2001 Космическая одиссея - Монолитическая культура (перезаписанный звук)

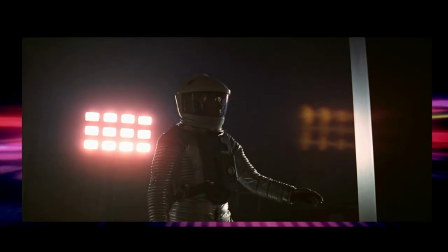(16:20)
Если в начале мы чуть ли не сами трогали монолит, настолько близко он к нам находился, и теперь его трогает Флойд,
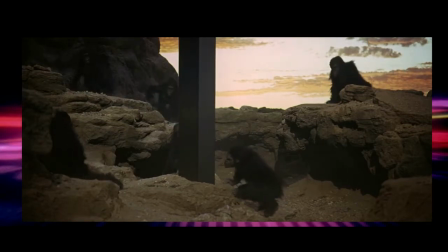(16:27)
а до того трогали необразованные и противные обезьяны, может нам от них что-то передалось?
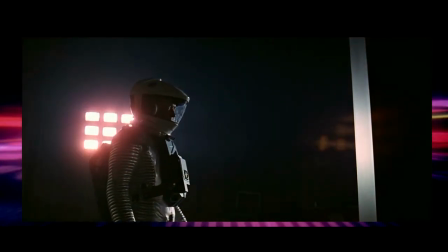(16:32)
Если вы смотрели «Космическую Одиссею» в полностью темной комнате, или еще лучше в кинотеатре,
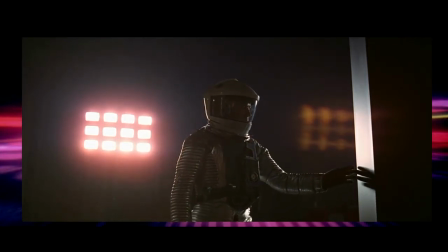(16:38)
то когда Флойд прикасается к монолиту, будет казаться, что он прикасается к части кинозала, в котором вы сидите. Если вы смотрели «Космическую Одиссею» в кинозале и поворачивали голову в сторону, то заметили, что вы окружены этой самой темнотой.
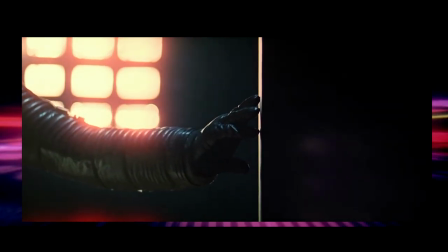(16:51)
И к этой темноте прикасается кто-то из персонажей фильма.
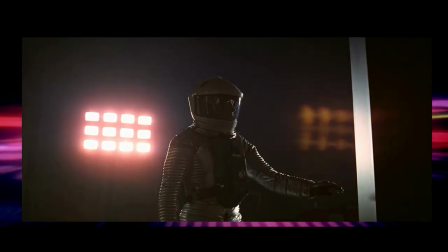(16:55)
Играет странная музыка, а вы сами находитесь внутри монолита, который стоит на Земле, а над вами Солнце и Луна.
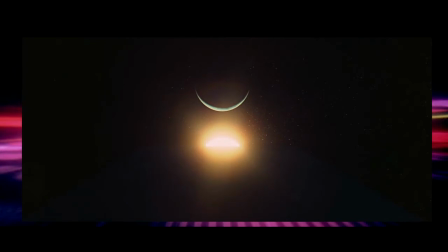(17:03)
Кстати, во всех 2 кадрах, когда мы смотрим на небо от основания монолита,
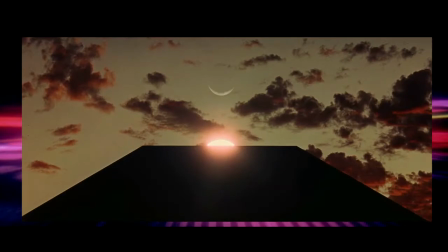(17:07)
тот заполняет весь низ экрана, давая нам выглянуть из своих внутренностей на космос. Еще один аргумент в пользу того, что монолит представляет в фильме зрителя, это стилистика.
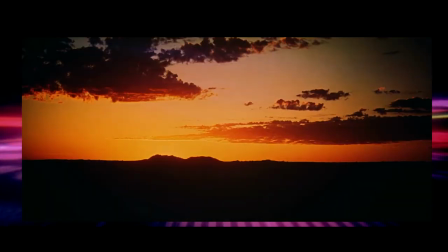(17:18)
Длинные кадры, красивые пейзажи, мало речей персонажей,
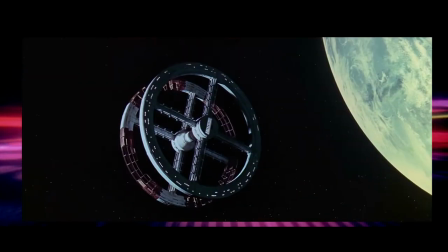(17:23)
огромное количество экранного времени, деленное на демонстрацию разных технологических предметов,
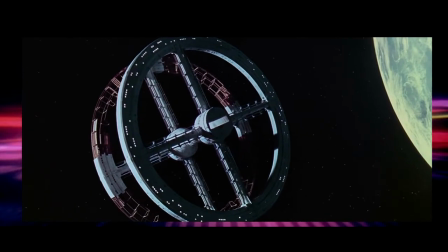(17:28)
создают ощущение того, что фильм не столько о развитии сюжета и судьбе людей в нем, сколько о беспристрастном наблюдении за жизнью человечества,
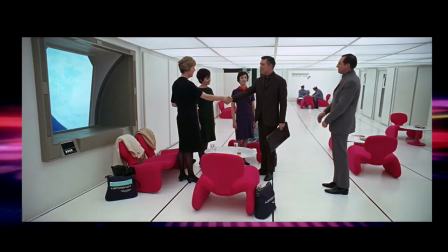(17:37)
как за видом животных. Чтобы зритель не ассоциировал себя ни с одним из персонажей фильма, а оставался сам собой и не искажал свое мнение о смысле фильма,
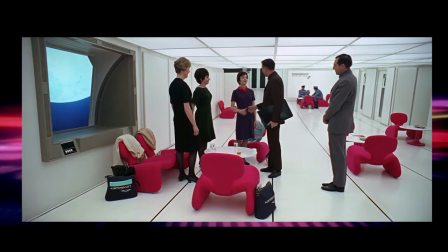(17:46)
тем, что испытывает симпатию или отвращение к каким-то персонажам в самом фильме, и оценивал события в целом и беспристрастно.
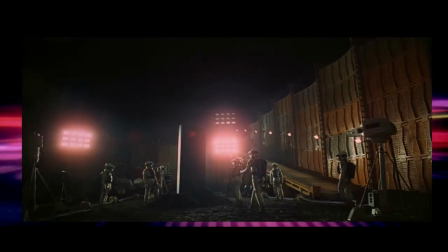(17:53)
Так же, как монолит оценивает человечество в целом, как единый вид, а не как отдельных личностей, чтобы мы концентрировали внимание не на людях, а на их научно-технических достижениях и биологическом развитии.
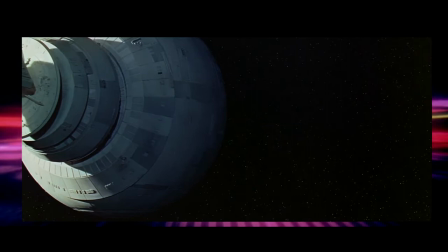(18:06)
На этом попытки напрямую превратить зрителя в одного из участников фильма не прекращаются.
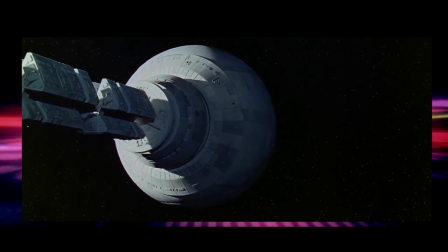(18:12)
После того, как команда Хейвудов Флойда встретилась и потрогала нас, зрителей, за монолит,
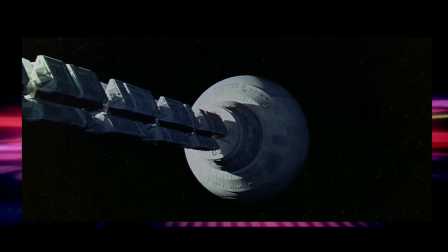(18:17)
американцы решают отправить космический корабль к Юпитеру, где был найден следующий монолит, или тот же самый, только перелетевший туда с Луны.
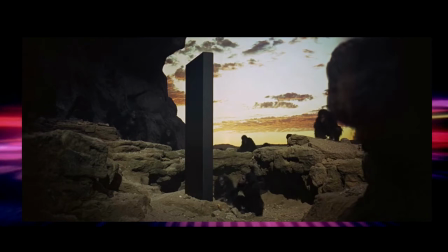(18:26)
Учитывая, что монолит в фильме представляется как всесильная сущность, неизвестно, или монолит, посетивший дедов обезьян в начале фильма,
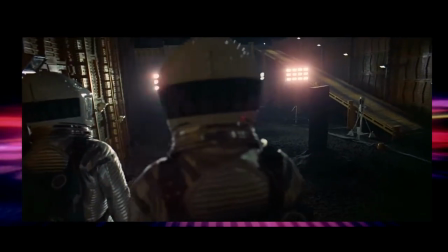(18:34)
тот же самый, которого затем находят американские ученые в лунном кратере, хотя может быть это 2 разных.
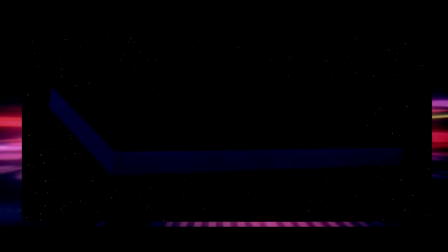(18:40)
Но для целостности фильма один или несколько монолитов участвуют в сюжете, ничего не меняет. Учитывая, какими фантастическими возможностями обладает монолит, можно предположить, что это одна и та же единица.
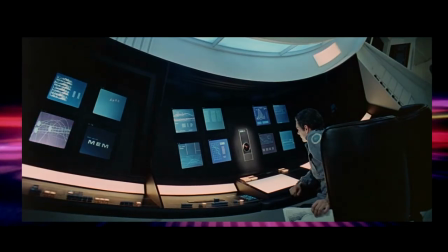(18:52)
На борту корабля, управляющегося к Юпитеру Discovery-1,
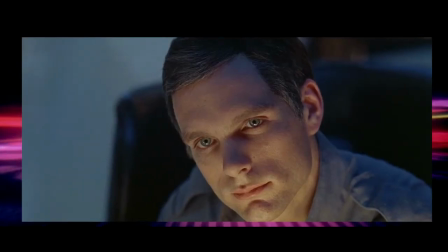(18:56)
космонавты, для управления которым сотрудничают с бортовым суперкомпьютером.
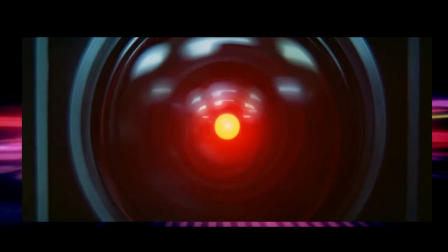(19:01)
Их отношения несколько раньше уже описывались, но придя к месту их появления в фильме в хронологическом порядке, давайте то, что происходит на борту Discovery-1, разберем еще раз.
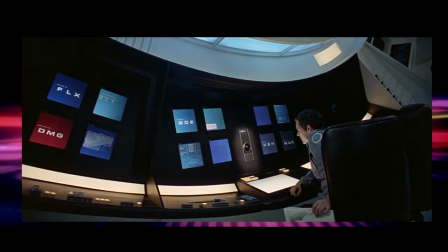(19:12)
Сначала, что интересно, это как между собой общаются космонавты и HAL-9000.
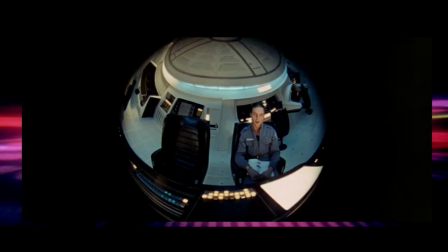(19:18)
Большая часть сцен, в которых они друг с другом разговаривают, не показывает в одном кадре сразу всех участников диалога.
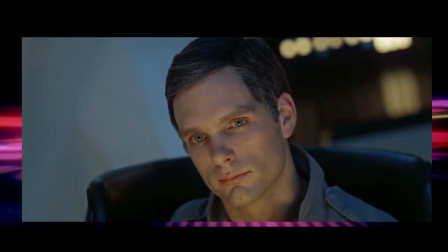(19:26)
В одном кадре виден космонавт, в другом интерфейс компьютера.
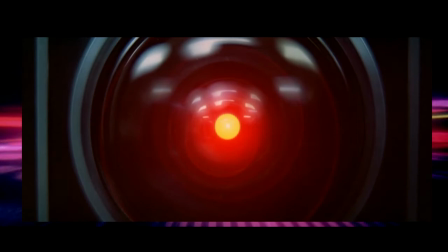(19:30)
И каждый раз лицо одного из космонавтов, либо камера Хала, показывается так, будто они смотрят в середину экрана на зрителя.
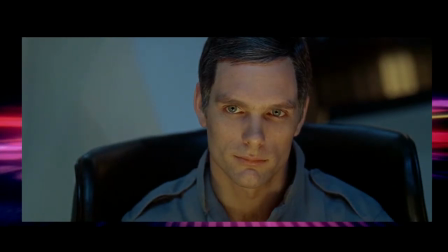(19:38)
Это логично, если считать, что Стэнли Кубрик пытался сделать фильм, в котором зритель участвует в самих событиях фильма почти что в реальном времени.
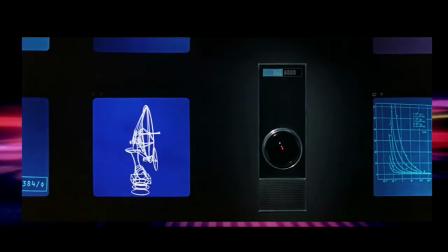(19:46)
В таком случае, почему не снять некоторые диалоги так, чтобы они выглядели словно персонажи разговаривают со зрителем? После того, как HAL 9000 убил всех на борту, кроме одного Баумана,
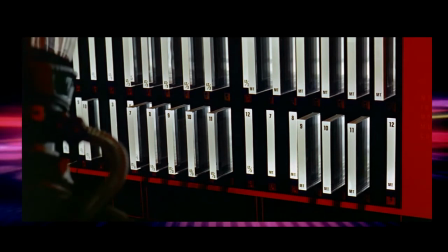(19:58)
космонавт решает обезвредить далекого предка Скайнета и, несмотря на все препятствия, добирается в серверную, где находится главный компьютер HAL.
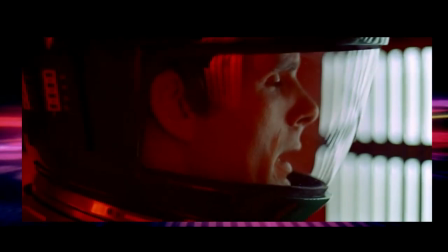(20:06)
Здесь он отключает модули, из которых состоит сам HAL, тем самым решая суперкомпьютер разума.
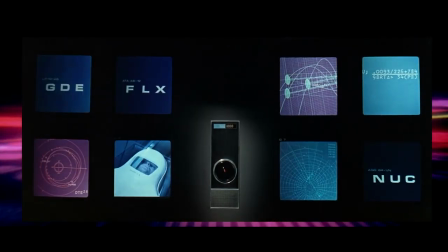(20:12)
Как и в предыдущих частях фильма, на борту Discovery 1 находится множество предметов, стилистически выглядящих как черный прямоугольник.
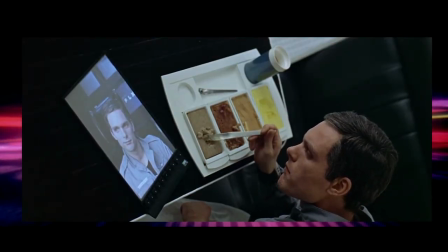(20:21)
Это интерфейс HAL-а, таблетки, на которых космонавты смотрят новости, мониторы в серверной, где Гейвуд Флойд связывается с экипажем корабля.
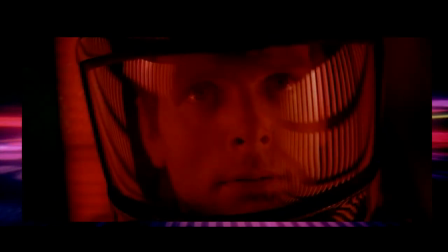(20:30)
К этому моменту должно быть очевидно, что все эти средства коммуникации были специально сделаны похожими на главный монолит.
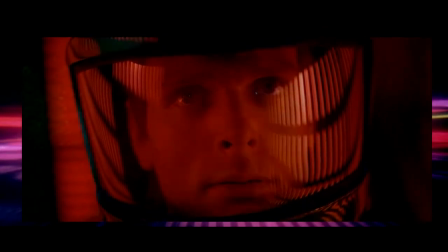(20:37)
Таким образом, авторы пытались донести до зрителя мысль о том, что они тоже могут участвовать в событиях фильма.
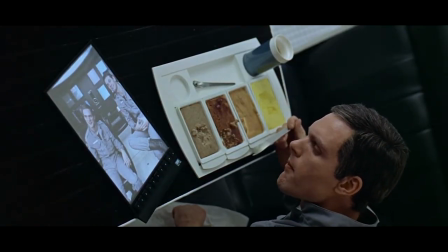(20:44)
Как бы выглядели мы, если бы персонажи фильма смотрели из вселенной фильма на зрителя? Они бы нас видели внутри черного прямоугольника, так же как и мы их на экране монитора или в кинозале.
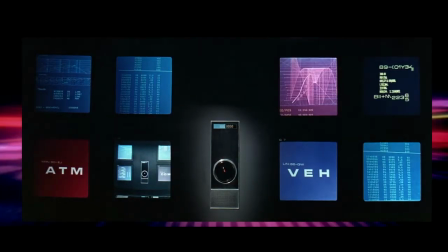(20:56)
Журналист BBC в какой-то момент смотрит из своего монитора на интерфейс HAL-а.
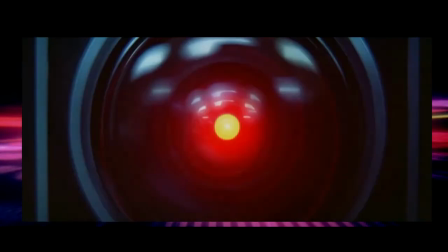(21:01)
Позже в фильме появляется короткий момент, когда мы смотрим на Дэйва и Фрэнка из глаза HAL-а.
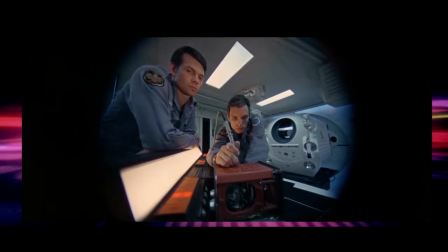(21:06)
Теперь начинает становиться ясной главная авторская идея фильма. Подробнее ее обсудим чуть позже. Еще осталось несколько вещей в «Космической Одиссее»,
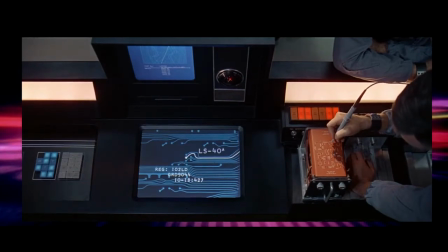(21:15)
которые тоже доказывают, что Стэнли Кубрик пытался снять фильм об участии зрителя в фильме, который зрители смотрят.
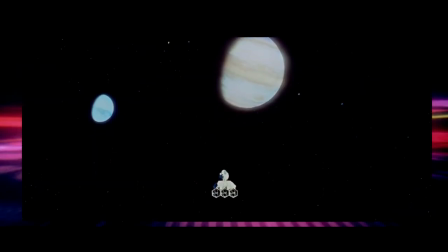(21:22)
Как раз в тот момент, когда закончилась кровавая резня на борту Discovery 1, корабль с единственным выжившим долетает до Юпитера, и Бауман может наконец-то приблизиться к монолиту, который его с нетерпением ждал.
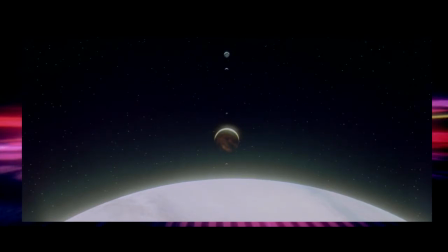(21:35)
Раньше уже говорилось о том, что всегда, когда кто-то из людей встречается с монолитом, то встреча сопровождается кадрами космических тел.
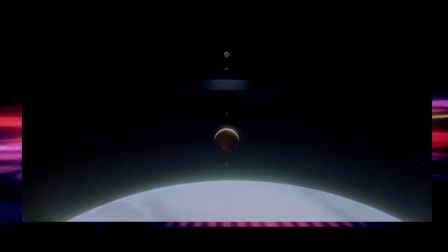(21:43)
Все планеты выстраиваются в линию. Авторы решили не мелочиться и в финальную встречу человечества с монолитом решили короновать построением в линию всех спутников Юпитера. Опять играет всегда сопровождающая появление монолита музыка шум.
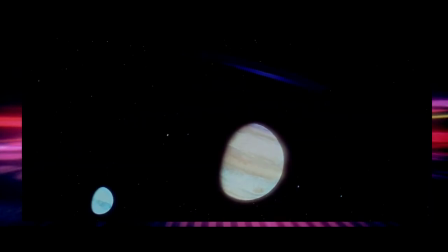(22:00)
И в серии кадров, показывающих, как планеты выстраиваются для парада,
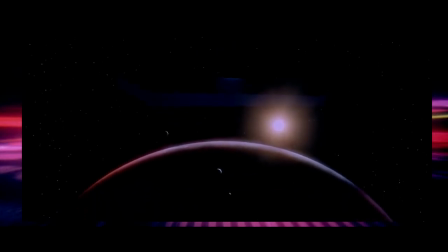(22:05)
появляется один момент, когда монолит влетает в верхнюю часть вашего монитора.
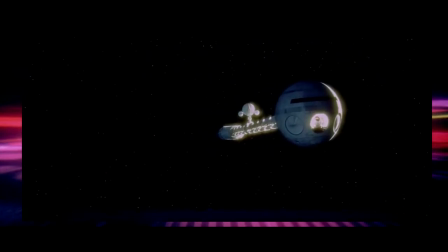(22:10)
А в другом кадре монолит незаметно появляется из нижней части экрана.
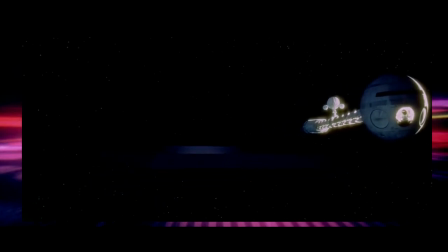(22:14)
Еще намек на то, что монолит это и есть телевизор, компьютерный монитор, экран в кинозале, через который зритель смотрит фильм, и через который персонажи смотрят на зрителя. Самое интересное, что монолит в этих кадрах лежит горизонтально, широкой стороной вверх,
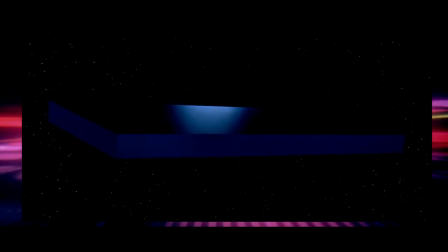(22:30)
как экраны в кинотеатрах в 70-х годах, когда «Космическая Одиссея» была выпущена и как сейчас делают мониторы и телевизоры. В конце встречи Дэйва Баумана с монолитом на орбите Юпитера, Бауман в своей космической капсуле не дотрагивается до монолита, как это делали гоминиды в начале фильма или позже Гейвуд.
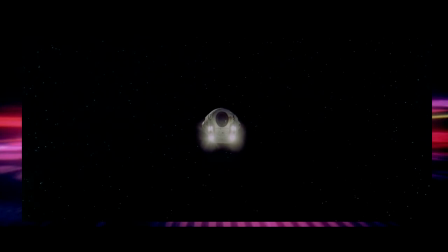(22:49)
Он летит прямо на камеру, потому что камера и зритель, который по ту сторону камеры, и есть монолит.
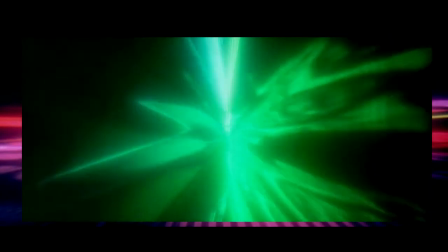(22:55)
Вместе с монолитом перелетев, надо полагать, в параллельное пространство или куда-то недалеко от него,
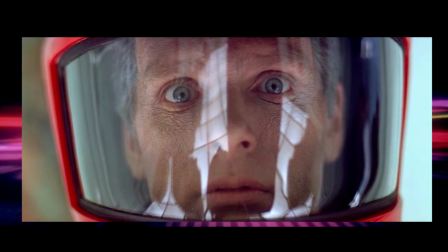(23:01)
Бауман оказывается дома в гостях у монолита. Вещи, которые наполняют комнату, и их значение уже обсуждалось.
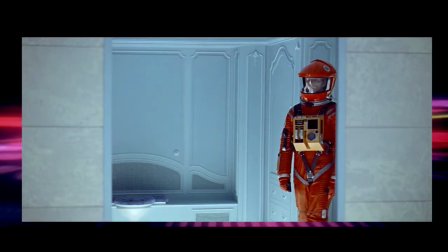(23:08)
Теперь посмотрим на то, как себя ведет Бауман на квартирнике у своего лучшего другана.
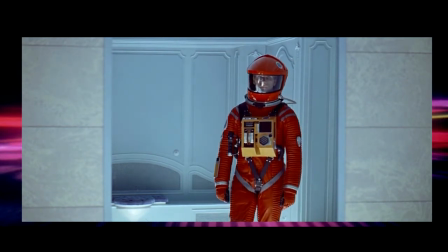(23:14)
Вначале Дэйв обследует белую квартиру и заходит в ванну. Там он слышит какой-то звук.
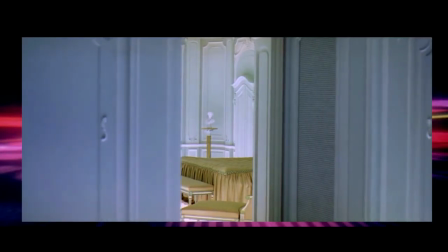(23:19)
Камера встает на место самого Баумана и показывает,
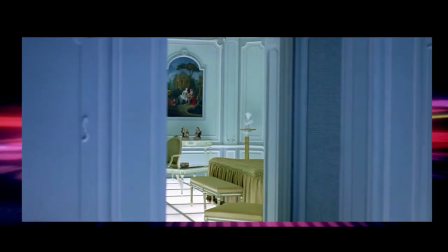(23:22)
как тот медленно смотрит в гостиную, где сидит Дэйв Бауман, только постаревший.
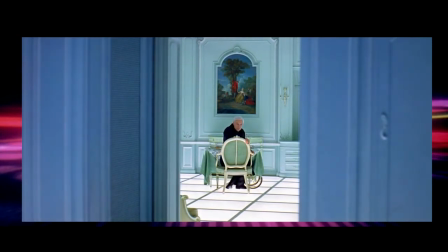(23:29)
Старый Бауман ест. Услышав дыхание себя в прошлом, он встает, чтобы посмотреть, что происходит в ванной.
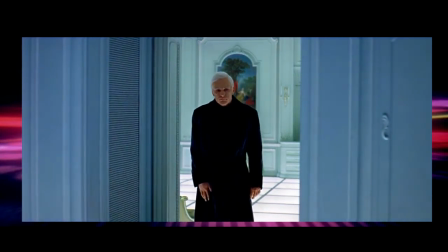(23:35)
Мы можем видеть, что он одет в халат того же цвета, как и монолит, а вытянув правую руку вдоль бока, так и вовсе похож на монолиты по форме.
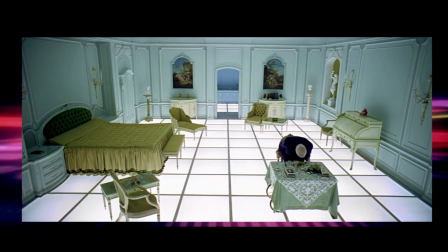(23:43)
Бауман выглядит как черный прямоугольник. Проверив ванну, он возвращается за стол, пока опять смена позиций камеры и Бауманов не повторяется.
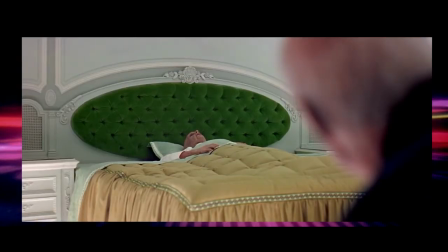(23:51)
Теперь Дэйв в халате смотрит на себя совсем состарившегося в постели.
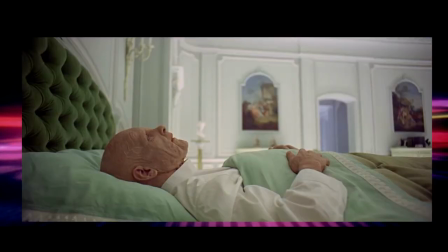(23:56)
Когда камера опять переходит на место, где лежит состарившийся Бауман, прошлая версия в халате исчезает.
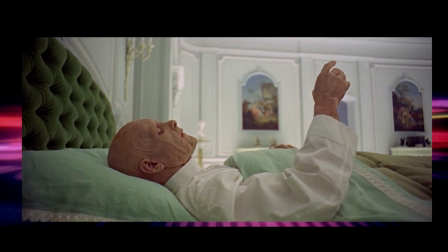(24:02)
Такое изменение персонажа через смену точки зрения камеры показывает то, что происходило весь фильм только в миниатюре.
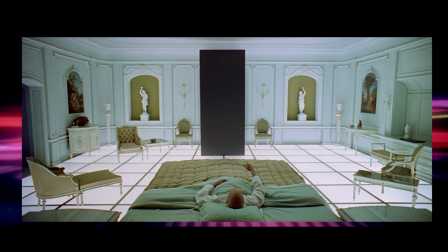(24:10)
Персонаж встречается с монолитом, после чего меняется на следующее поколение своего вида.
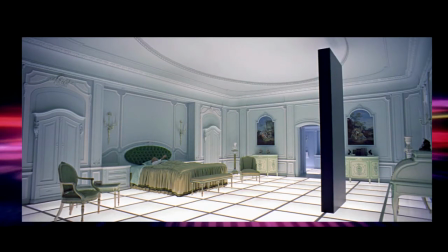(24:15)
В белой комнате Бауман встречается с камерой, то есть с нами, и меняется на себя в более старом возрасте. В итоге в комнату возвращается монолит для последней встречи с человечеством.